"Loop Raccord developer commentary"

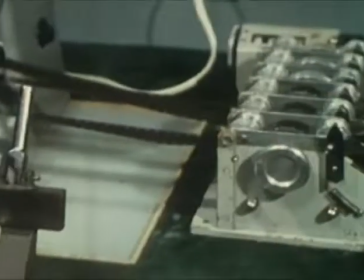(0:08)
Hello, I'm Troshinsky, and this is a developer commentary for my game Loop Raccord.
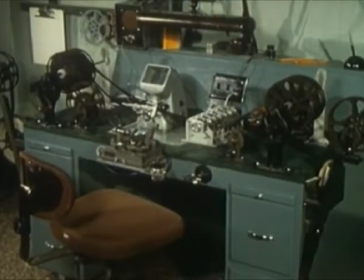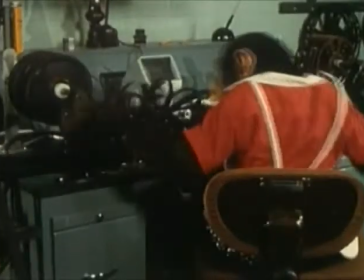(0:19)
For many people, a game about synchronizing video seems like a very strange idea.
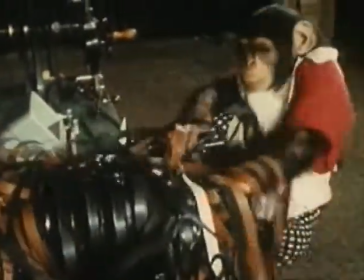(0:25)
For me, it turned out to be quite an obvious one, and I want to explain a little bit why.
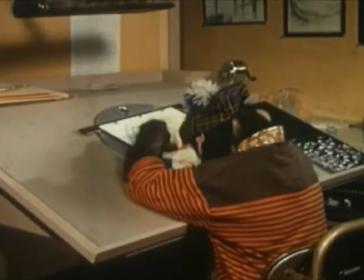(0:33)
So first, you have to know that I'm not a game developer.
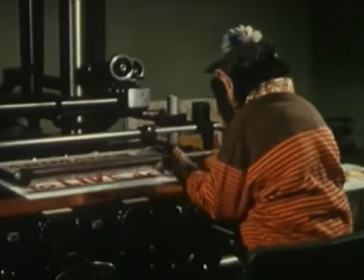(0:36)
My background is in illustration and animation filmmaking, and Loop Raccord is just my second game.
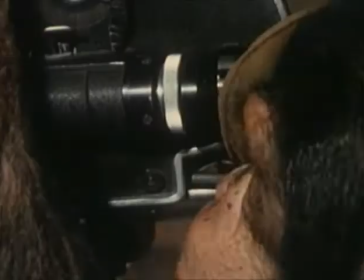(0:45)
So, as a beginner trying to learn how to make games,
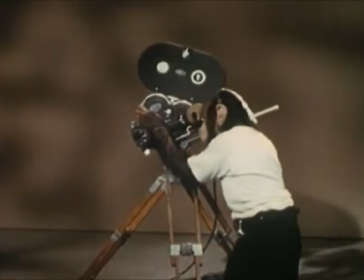(0:49)
the first logical steps to me were to try to apply what I learned in animation filmmaking to video game design.
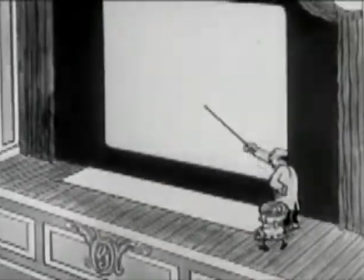(0:57)
And to explain this a little bit better, I will first talk about some of my influences.
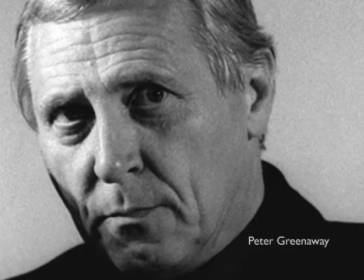(1:04)
My first big influence comes from the cinema of English filmmaker Peter Greenaway.
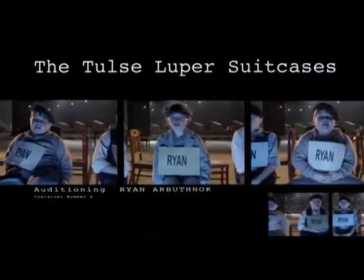(1:11)
I have been fascinated with his cinema for many years,
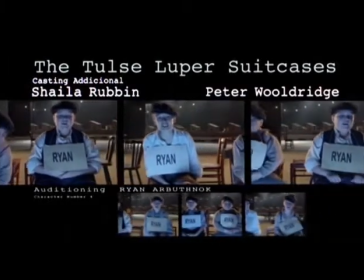(1:15)
and lately I've been very interested in his video editing experiments, such as his Tools Looper trilogy.
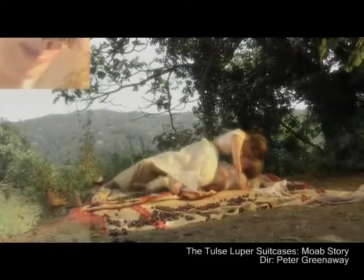(1:23)
The Tools Looper films use all kinds of crazy editing techniques.
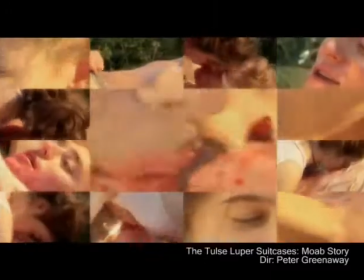(1:28)
They explore almost everything you could imagine by overlaying different shots on screen at the same time
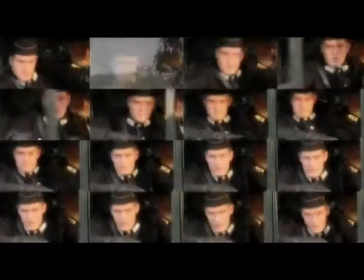(1:36)
and repeating shots and combining them,
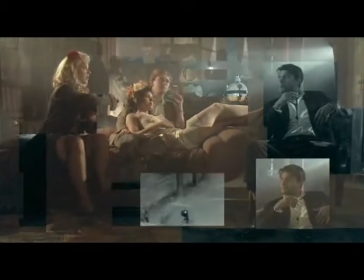(1:40)
and it does that for almost 6 hours of film, so it's pretty amazing.
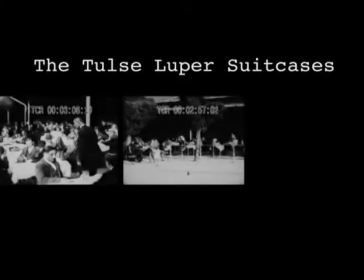(1:47)
There was this idea of video manipulation, but there is also this idea of repetition,
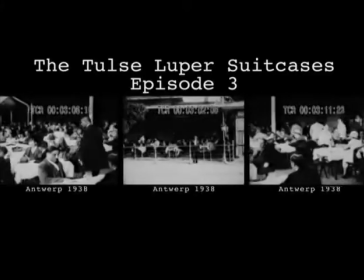(1:52)
because in Tools Looper film there's lots of repetition in the dialogues.
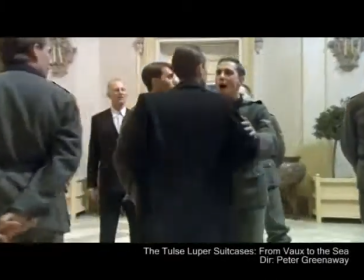(1:58) Then show us the money. Then show us the money. Show us the money.
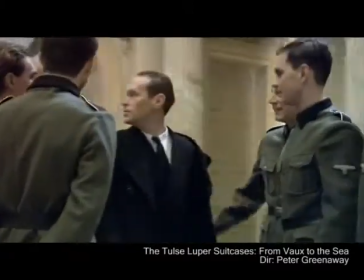(2:03) Some of that is for my kids. Some of that is for my kids. Some of that is for my kids.
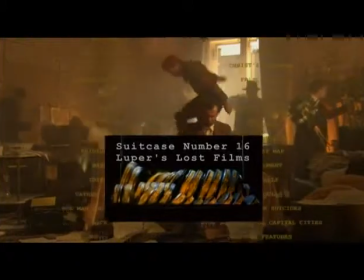(2:09)
There are lists, there are events that are repeated over and over, there are motifs that are repeated over and over, etc. So my second reference was Fast Film, which is an experimental animation short film by Virgil Wildrich.
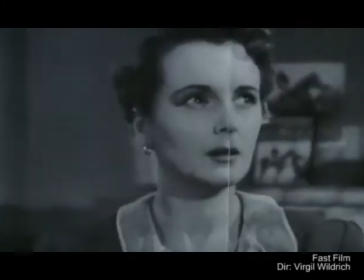(2:29)
In this film, hundreds of scenes from classical American movies are printed on paper, folded,
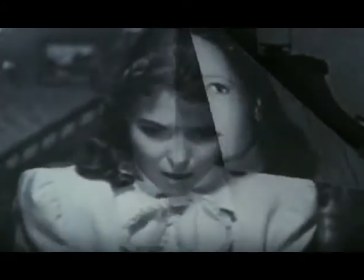(2:37)
and shot frame by frame in stop-motion animation to create an ironic portrait of American movies.
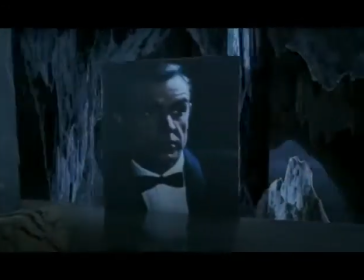(2:44)
It's not only manipulating film to give it a new context and meaning,
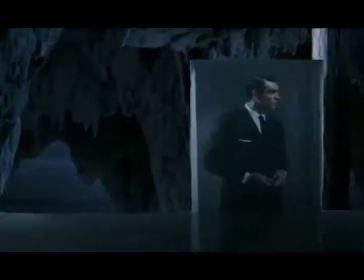(2:49)
but it also uses a lot of movement continuity tricks in a very elegant ways.
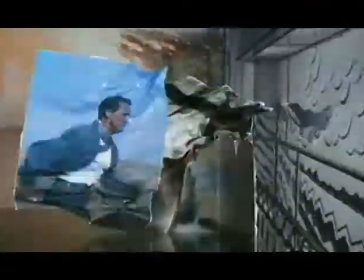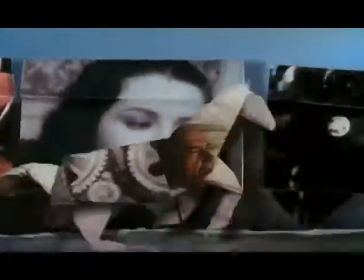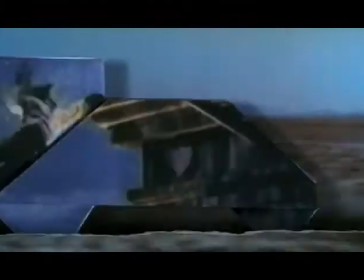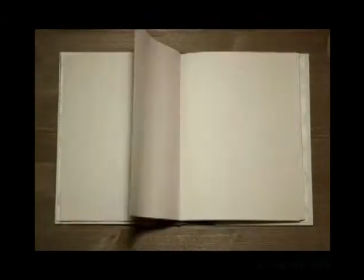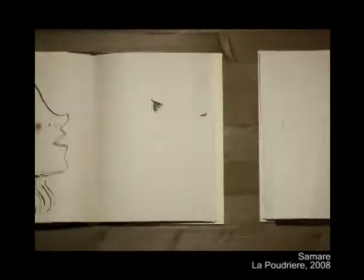(3:26)
My third reference is actually a self-reference.
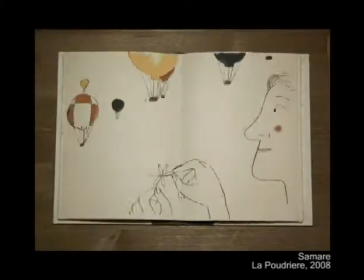(3:29)
Motion continuity is an effect I've been using quite often for my own short films, so it wasn't something completely new to me.
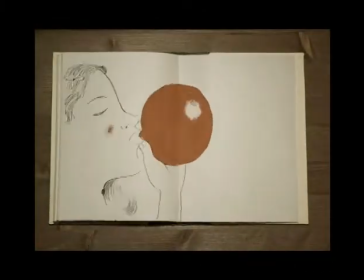(3:37)
In fact, the title credits for my graduation film, Je Pluriel, use the exact same layout and continuity illusion as Loop Raccord does.
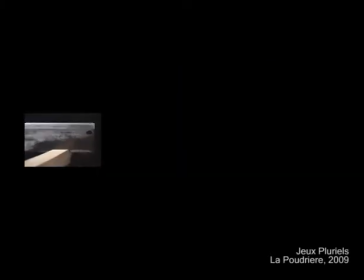(3:51)
The fact that I had the feeling that a video editing game could be compelling to play is because I did it already somehow. I had a lot of fun editing that title sequence for my graduation film.
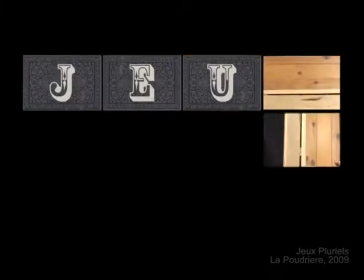(4:02)
I knew it feels satisfying when you get the illusion right, and I knew how magical it is to watch the effect working.